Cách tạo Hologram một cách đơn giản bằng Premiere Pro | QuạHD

Để làm cái phần này cho nó dễ dàng Thì tốt nhất là khi mà các bạn quay cái phút này Các bạn nên fact một chút cái ánh sáng nhỏ vào của mặt của chúng ta Thì cái kết quả và khi mà cái hologram hiện lên Nhìn nó sẽ ok, nhìn nó sẽ tốt hơn Chứ các bạn mà để nó bình thường Không tự nhiên cái màn hình hiện lên Không có ánh sáng gì ở trên mặt Thì nó trông nó hơi giả một tí Nói chung các bạn cứ đầu tư cái lúc mà quay dựng một chút Lúc học kỳ thì nó sẽ dễ dàng hơn Và nó đẹp hơn Rất là nhiều chắc chắn nha các bạn luôn Còn nếu như các bạn muốn học hết tất cả kiến thức Về Adobe Primer Pro ấy Thì có thể tham khảo khoa học biên tập Primer của Qua SD Link thì mình sẽ để dưới Còn bây giờ chúng ta vào trong cái phần tiếp theo Làm cho cái phần hologram này nó đẹp hơn Và nó giống thật hơn
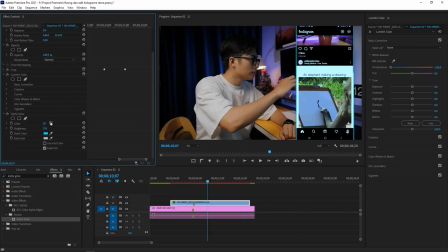Cái tiếp theo thì nó hơi khó khăn một tí Nhưng mà các bạn tập kéo một chút thì nó vẫn quen thôi Đó chính là cái phần Basic 3D Khi
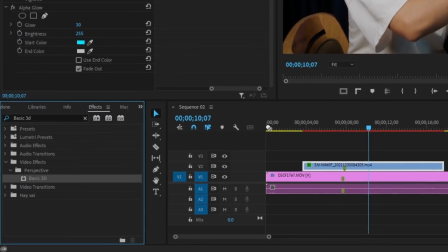mà bỏ Basic 3D vào trong cái layer màn hình Thì các bạn tiên chỉnh một chút cái thông số Nhìn làm sao cho nó giống như là một
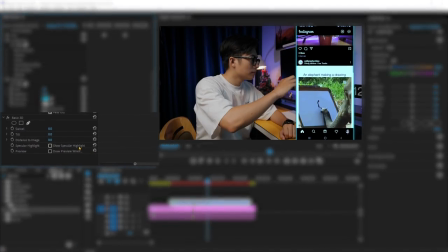cái góc nghiêng 3D Phần này sẽ phụ thuộc rất là nhiều vào cái mắt thẩm mỹ Và cái hình dung và cái xét quay của
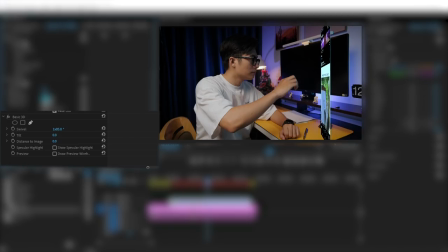bạn Nó có phù hợp với lại cái 3D đó hay không nữa nha Chứ không phải là chúng ta cứ quay xong rồi Chúng ta cứ bỏ vào không đâu
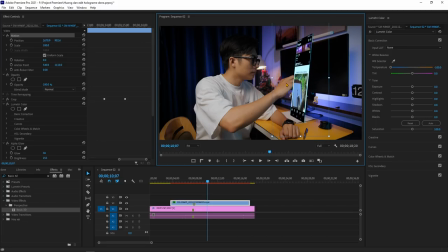Tuy nhiên ở đây thì mình vẫn kết hợp với lại cái motion Chứ basic 3D thì nó chỉ là giả Làm sao cho nó 3D thôi Một cái mà không thể thiếu để làm cái hologram của chúng ta Nhìn nó thật hơn đó chính là cái blending mode Thì cái blend mode này Các bạn có thể chuyển thành screen Hoặc là các bạn giảm cái opacity của cái video Xuống còn 80% Thì chúng ta
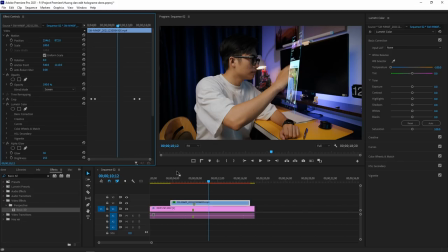sẽ được một cái độ trong suốt Nhìn nó sẽ hợp với lại hologram hơn Và kết quả thì các bạn thấy là Nhìn nó vẫn hơi giả Nên lúc này mình sẽ tách thêm một cái cánh tay của mình Để đè lên cái hologram Cái đoạn nào mà mình sờ cái tay vào trên cái màn hình hologram Thì mình sẽ cắt ra
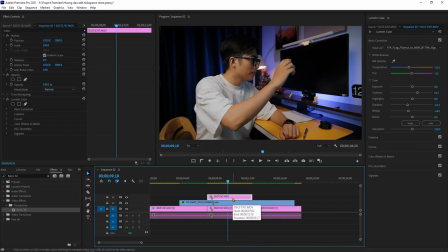Sau khi mà cắt ra rồi Thì các bạn nhân đôi cái layer ở giữa lên Rồi sau đấy click chuột phải Đưa qua update effect Lúc
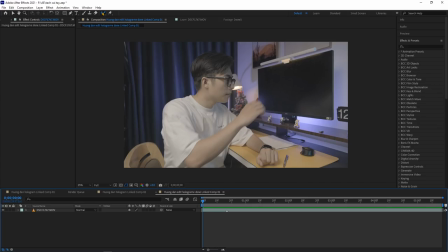này chúng ta sẽ tiến hành cắt tay Ở bên phần update effect Thì muốn cắt cái phần tay riêng ra cho nó dễ dàng Các bạn nên
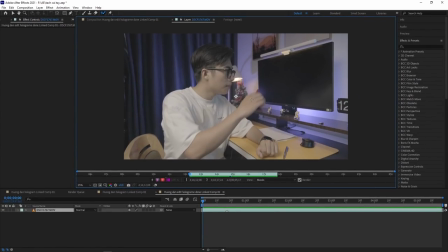sử dụng cái tool là roto Sau khi chọn tool công cụ Thì mình sẽ double click vào trong cái khung hình Và chọn cái vùng chọn là cái tay Thì cái roto này các bạn chỉnh về cái mục bát Để cái lúc mà nó tracking Nó sẽ cho ra một cái sản phẩm
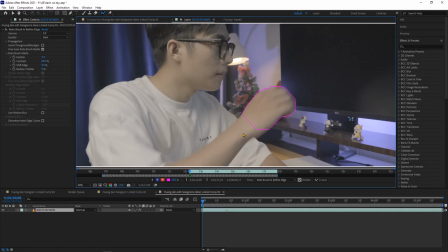khá là tốt Sau khi chọn xong được cái tay rồi Thì lúc này mình sẽ bấm play Để cho cái After Effects nó chạy Nó load, nó mask cái phần tay của mình lại Sau khi xong ok hết rồi Thì mình sẽ bấm cái freeze Để nó đóng băng những cái frame này lại Để chắc chắn là mình sẽ không cần phải thay đổi nó nữa
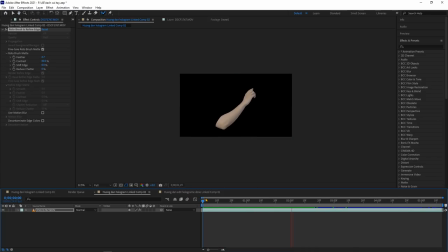Và đây là cái kết quả sau khi chúng ta cắt bằng roto Ở bên After Effects Bây giờ trở lại remote Thì các bạn sẽ thấy cái kết quả nó khác liền Các bạn sẽ thấy chỉ cần chúng ta mask Đè cái tay lên cái hologram Thì mọi thứ nó rất là thật
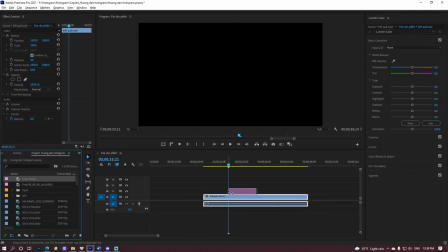Đúng không? Và để nó thật hơn nữa Thì mình sẽ tạo ra một cái color mask Rồi sau đó tạo một cái vùng mask lên như thế này
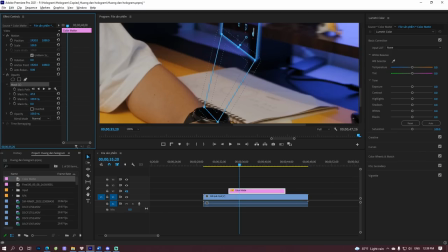Tạo cho nó một cái chút filter Và sau đấy thì các bạn sẽ có một cái hình ảnh Từ cái đồng hồ chiếu lên cái màn hình Như thế này Đúng không? Nó sẽ hợp lý hơn Đương nhiên là các bạn vẫn phải giảm opacity rồi Để nhìn nó hòa quyện với môi trường Đó,
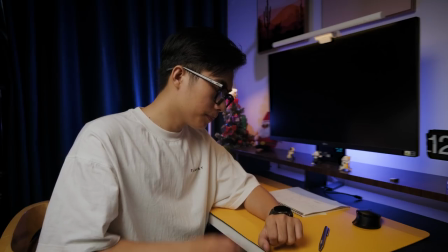kết quả chúng ta sẽ được như thế này ở phần kết quả này nếu như mình được phép bỏ nhiều effect hơn bỏ được nhiều thứ hơn thì chắc chắn
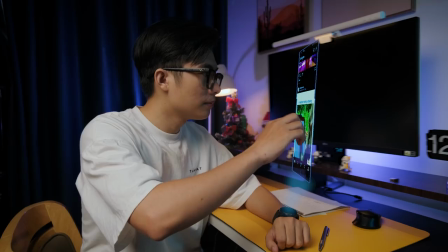kết quả nó sẽ tốt hơn nhưng mà ở đây thì đi vài đường cơ bản cho các bạn biết thôi còn những cái còn lại
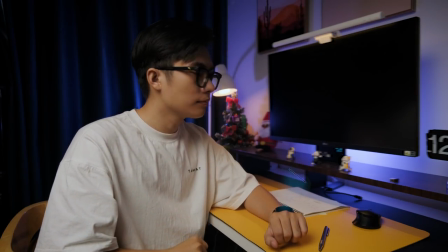thì các bạn tiên chỉnh làm sao cho nó phù hợp với lại cái nhu cầu của các bạn nha ok như vậy là chúng ta kết thúc cái phần hướng dẫn ngày hôm nay rồi các bạn thấy thì nó khá là dễ dàng đúng không hiệu quả nó cũng cao chẳng qua là chúng ta setup ban đầu nó phải canh cho nó chuẩn một tí là ok rồi ok bây giờ thì chúng ta sẽ tạm biệt nhau tại đây và hy vọng là Và gặp các bạn trong một video khác về Primer Bye bye